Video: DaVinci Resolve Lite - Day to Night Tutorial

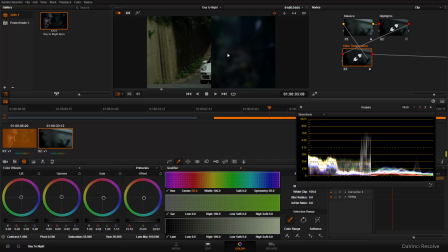4:13 So we've got this Porsche. Now just put on the split screen wipe. What I've also done is take a still from the first and just applied it to the second clip there.
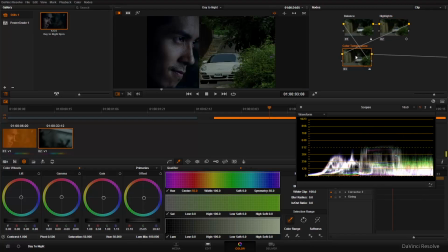4:25 So if I turn on all of these nodes, we can see it looks a bit too blue and a bit too bright. So I'm just gonna losing a bit of detail there in the lift, but it's okay, we can compress that still a little more without losing too much.
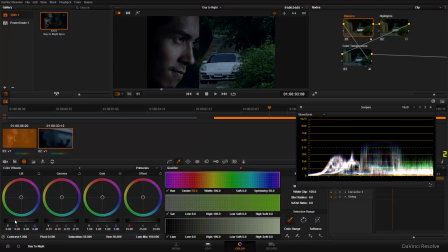4:45 Let's bring the gamma down there. You can see the foliage getting to kind of the 256 level, which is pretty good compared to the other shot you can see on the other side of the screen, and also the scopes.
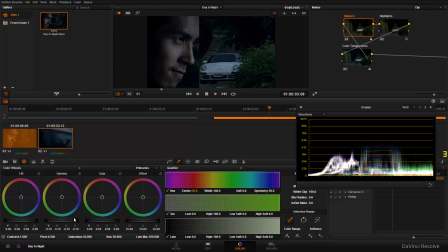4:58 And just bring down that gain a bit more. So now we've got a still kind of a kind of punchy looking image, but it's a lot darker now. And that blue is much less noticeable now that we've brought everything quite far down.
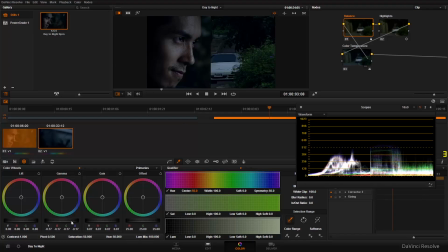5:14 Our highlight seems to still be working as well. As you can see, the highlight range is kind of just about, I don't know, 450. The same as it is on the shot of the guy in the car. So, there we go.
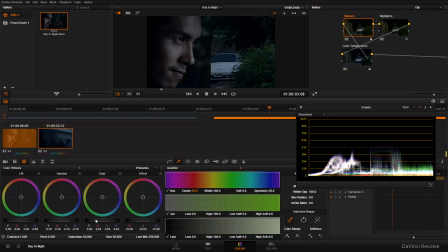5:30 Okay. In case you're wondering, this shot is from a Taiwanese action film that should be coming out in, hopefully, a few months in cinemas in Taiwan. So, kind of a sneak preview, I guess. Cool, I'll switch that off, and then let's create our car headlights.
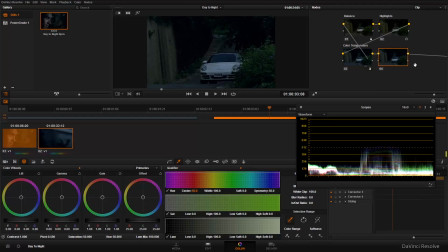5:49 And let's rename this label. Normally, I don't really bother too much with the labels, but because it's a tutorial, you should really do everything properly. Headlights is a bit too similar to highlights, so lamps will do. Okay.
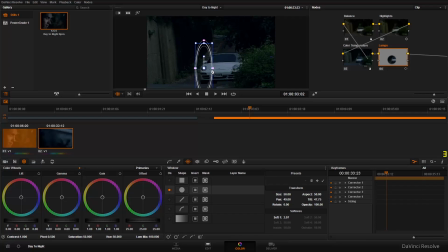6:08 So, just making a power window there, and I can just zoom in.
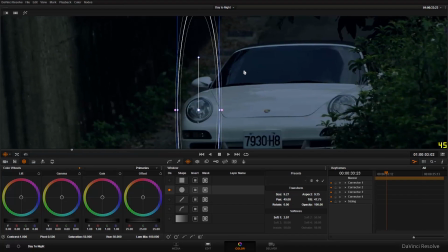6:11 So, Alt-F, and then zoom in with the mouse wheel, and click the middle button to drag around the viewer.
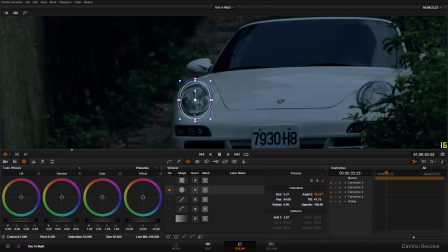6:18 And I just changed the aspect there, save me zooming out and dragging it down again, make it a bit over square. That kind of fits. Now, I'm going to skip a bunch of time here that I did where I kind of fiddled and farted about with
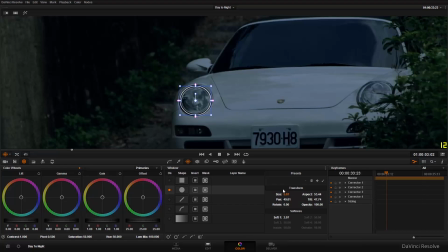6:32 the shape and the softness, but I prefer to make it a bit softer and a bit smaller, and that way it doesn't bleed out too much and gives proper kind of car headlight feel to it. So, 3 on the softness. And okay, let's pop that to yellow.
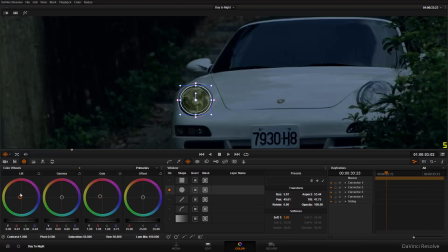6:49 It's going to look a bit silly now, but then as soon as we turn that gain all the way up, there we go, starting to look more like a car headlight. We could change the colours if we wanted, do kind of an HID type thing,
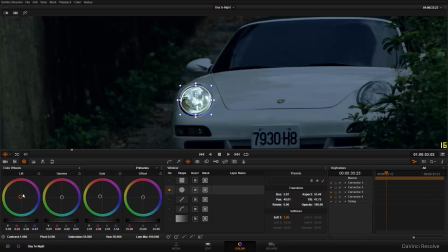7:04 but Porsches tend to have the kind of yellower lights on them, I think.
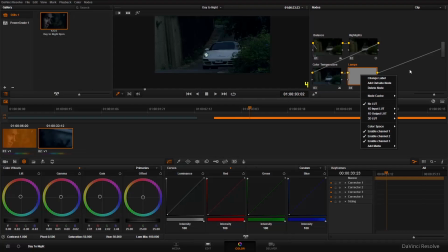7:11 So, that'll do. Okay, made another node there, serial. No point messing around with anything else for this. And let's call this lamps right, even though it's actually the left headlight that we're going to do. It's my right, so cool.
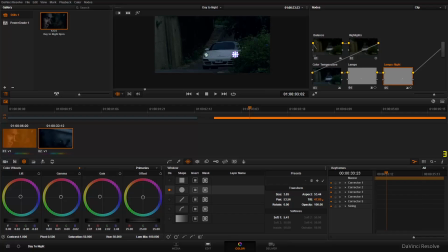7:28 So I'm just using the transform box there to change that around, because it's a lot easier than just moving it about by hand, I feel.
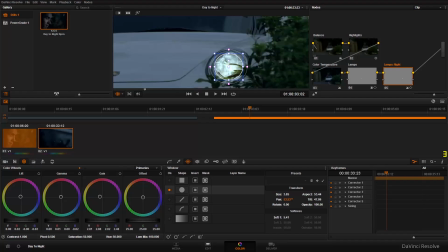7:39 Okay, let's position that just quickly. And looks pretty good to me. So if we just zoom out again and go maybe full screen, let's have a look.
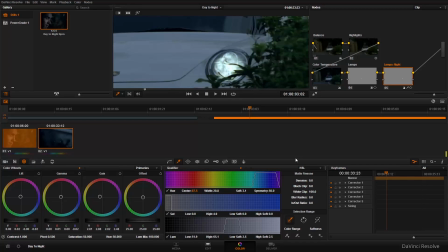7:52 We could actually just use the qualifier there to not include that green foliage in it, as you see there. But I kind of like the way the light bleeds, or seems to bleed, through the leaves there like it does.
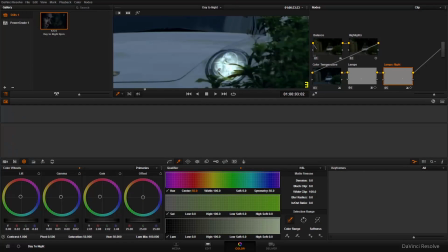8:06 So that'll do. And full screen, that looks cool. Zoom out, and cool. It's a car with the headlights on.
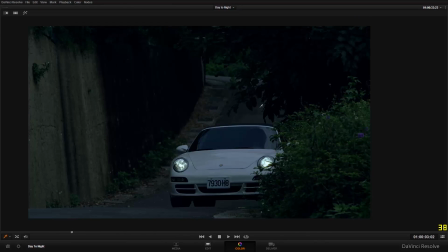8:12 They could be a bit yellower, it's a bit green or a bit bluey, I'm not quite sure, but that'll do for the sake of this.
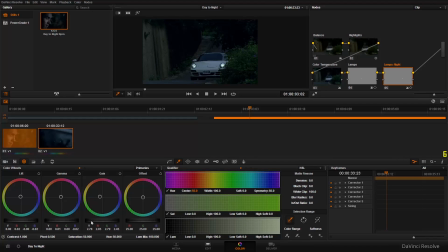8:20 Just bring that left one down a bit.
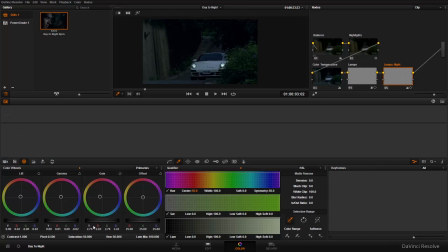8:23 Cool. Okay. So, at the start of the shot, there's a car that comes across this Porsche,
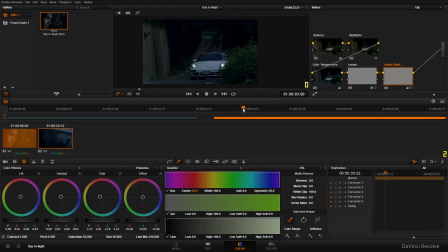8:29 and if our headlights shine through it, it's going to look rubbish, like this, because it just doesn't look real, especially when the metal part of the car goes past the Porsche. So, using our colour mode on the keyframes, and auto key with these diamonds,
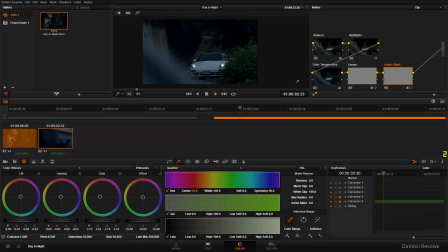8:45 using the, let's do the right one first, just frame by frame. Pretty simple animation, this one. So I'll make a dynamic keyframe. There we go. One frame just after we want the animation to start.
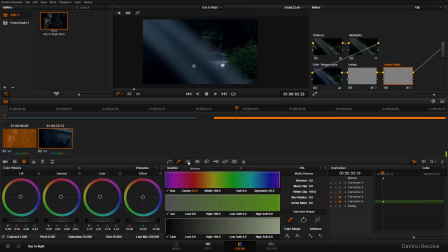8:58 And then going left, let's drop that opacity down in our window area until, well, that's not enough, about, let's say, 76.38.
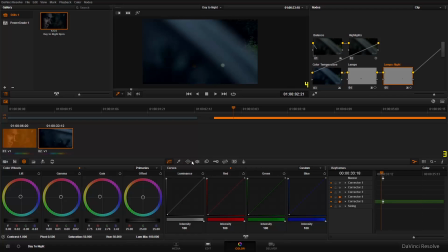9:12 Why the hell not? Cool, so that's going to be opacity 0 there because it's the metal frame of the car and light won't pass through it. But when we get to that tinted window, we could maybe just put a little bit of opacity in there. There we go. Looks all right.
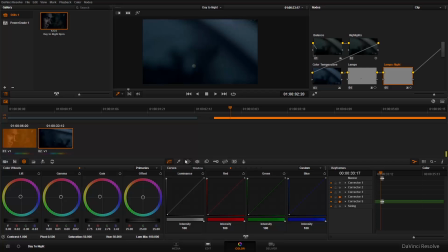9:27 We can just about see it like we would with a real car, if a car was sat with its headlights on stalking somebody.
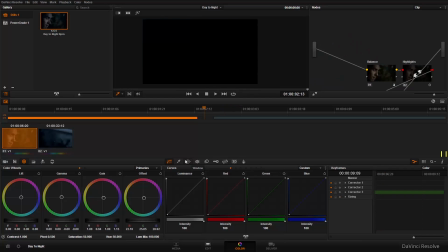9:35 Should really have turned his headlights off, but, you know, not in the script. Okay, so the left, well, my left, the lamp here is going to start about here.
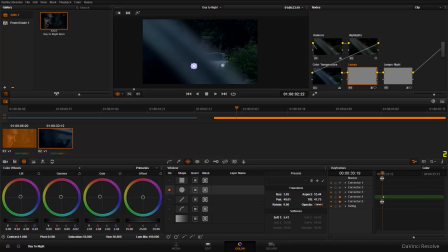9:47 I'm just going to create a keyframe by changing the opacity and resetting it to 100. Let's put it to 0 for the metal frame bit. And what was the opacity? Okay, 9.42. So Just drag that up. 9.52, 3.4.
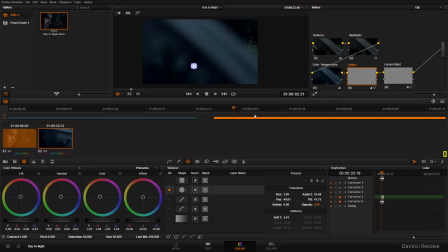10:05 Not good enough. 9.42. Cool. And there we go. So now when we scrub through, we should be able to see. There we go. The headlights come on as if by magic. Now, we've got our before and after here.
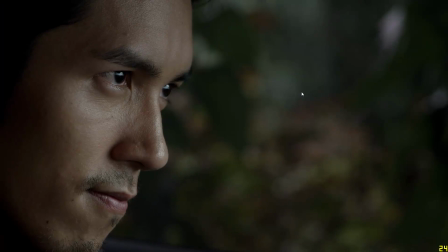10:22 The before being the chap in the car and the Porsche.
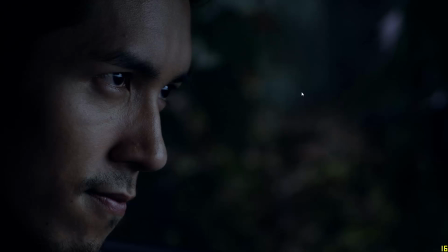10:27 There we go. Switch it on and it's now nighttime. And it's still nighttime in the next shot.
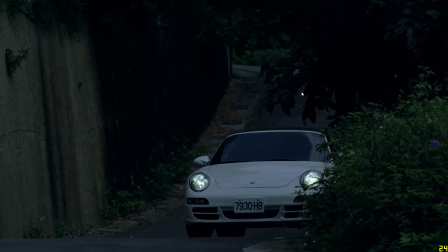10:34 It should be roughly the same time. Anyways, that's your lot from me for today, and hopefully I'll be speaking to you guys soon. Thanks very much for watching, and see you next time. All the best.